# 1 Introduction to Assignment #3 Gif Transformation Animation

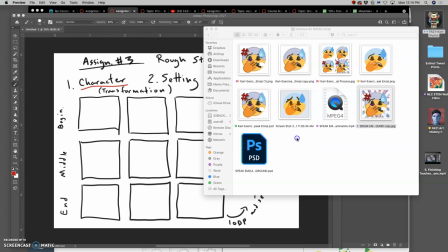12:26 So when you're looking at the work you've done, I want you to think, how can you use it to transform?
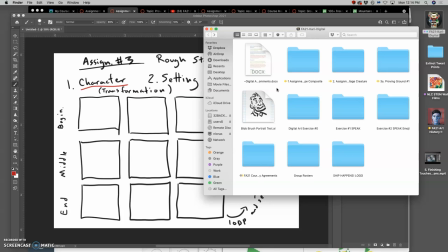12:33 How can it transform itself or how can it be part of something else transforming? And you can blend them together.
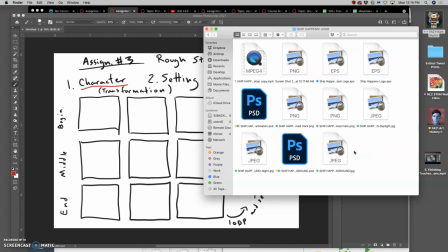12:42 So here is a professional example. This is something I did recently. It's for a podcast about something not all that interesting to most people. It's about international shipping and logistics. And the podcast is called Ship Happens.
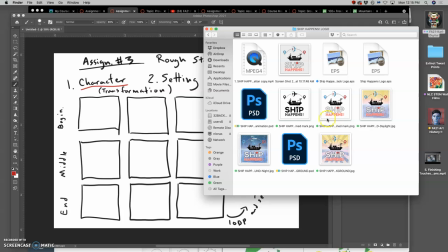12:57 So it has a fun pun to it. So just like we did our emoji,
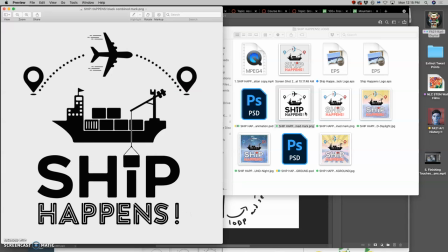13:02 it started as a static logo design for their branding and their podcast.
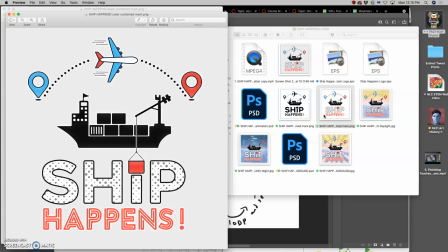13:10 And then I did a color version. oh that's pretty standard for identity and branding design and then I put it onto
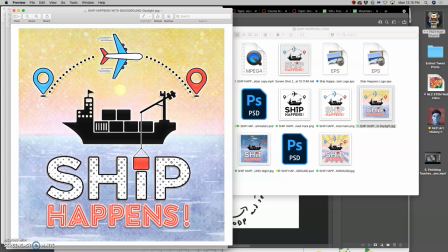13:18 settings and added more color so shipping during the day shipping at night
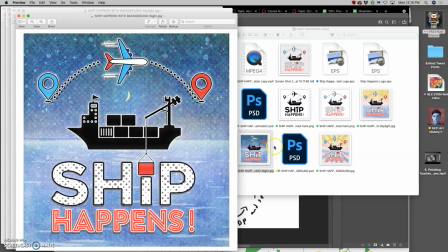13:23 right and
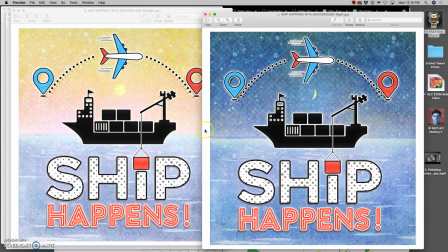13:27 what's nice about that is even though I want the logo to be static and even though the logo looks kind of dynamic and it has this little crane that could be lifting this box off the eye and onto the ship I didn't want to animate that because it interferes with the logo type.
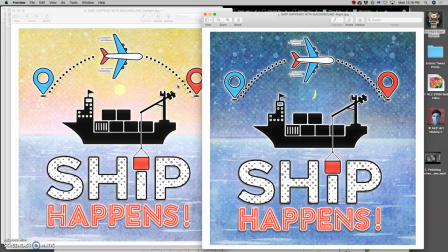13:42 It interferes with how it's read. But this gives me a transformation opportunity, which is always more fun. So if I wanted an animated logo, what could I do?
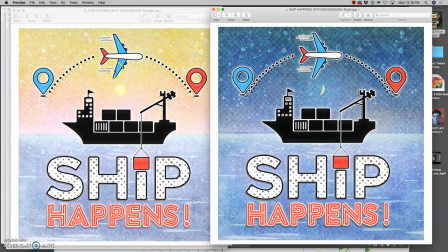13:54 And so what I ended up doing was just animating it as a transformation from day to night.
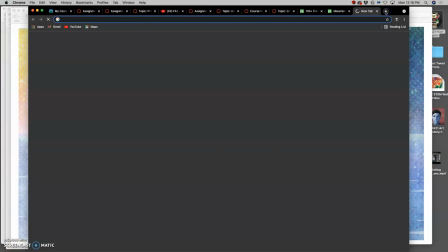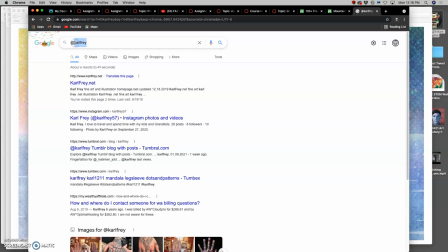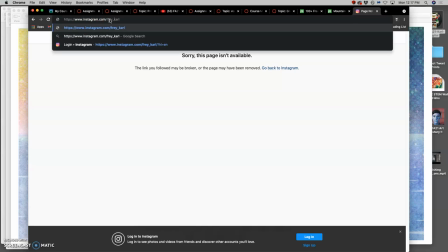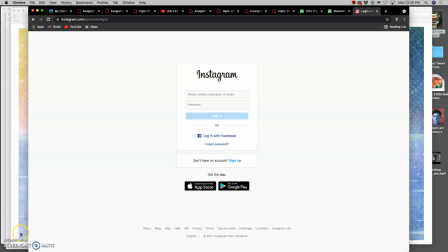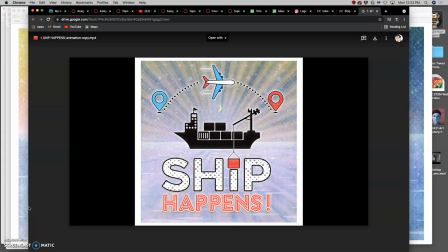14:29 So in order to transform between the day and night, I didn't want it to just instantly blink, you know, from one image to the other.
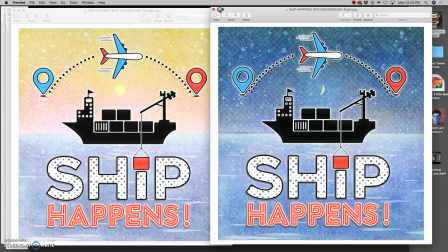14:37 These are my assets, right? I wanted to build a way to have beginning, middle, and end.
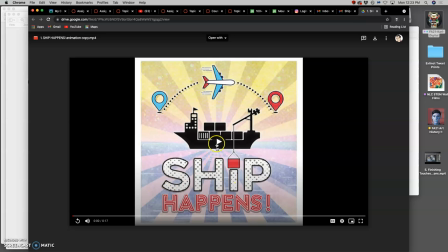14:43 So it only lasts 17 seconds.
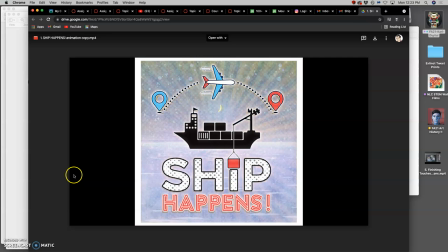14:49 But I use these kind of rotating sun rays to kind of symbolize sunrise and sunset.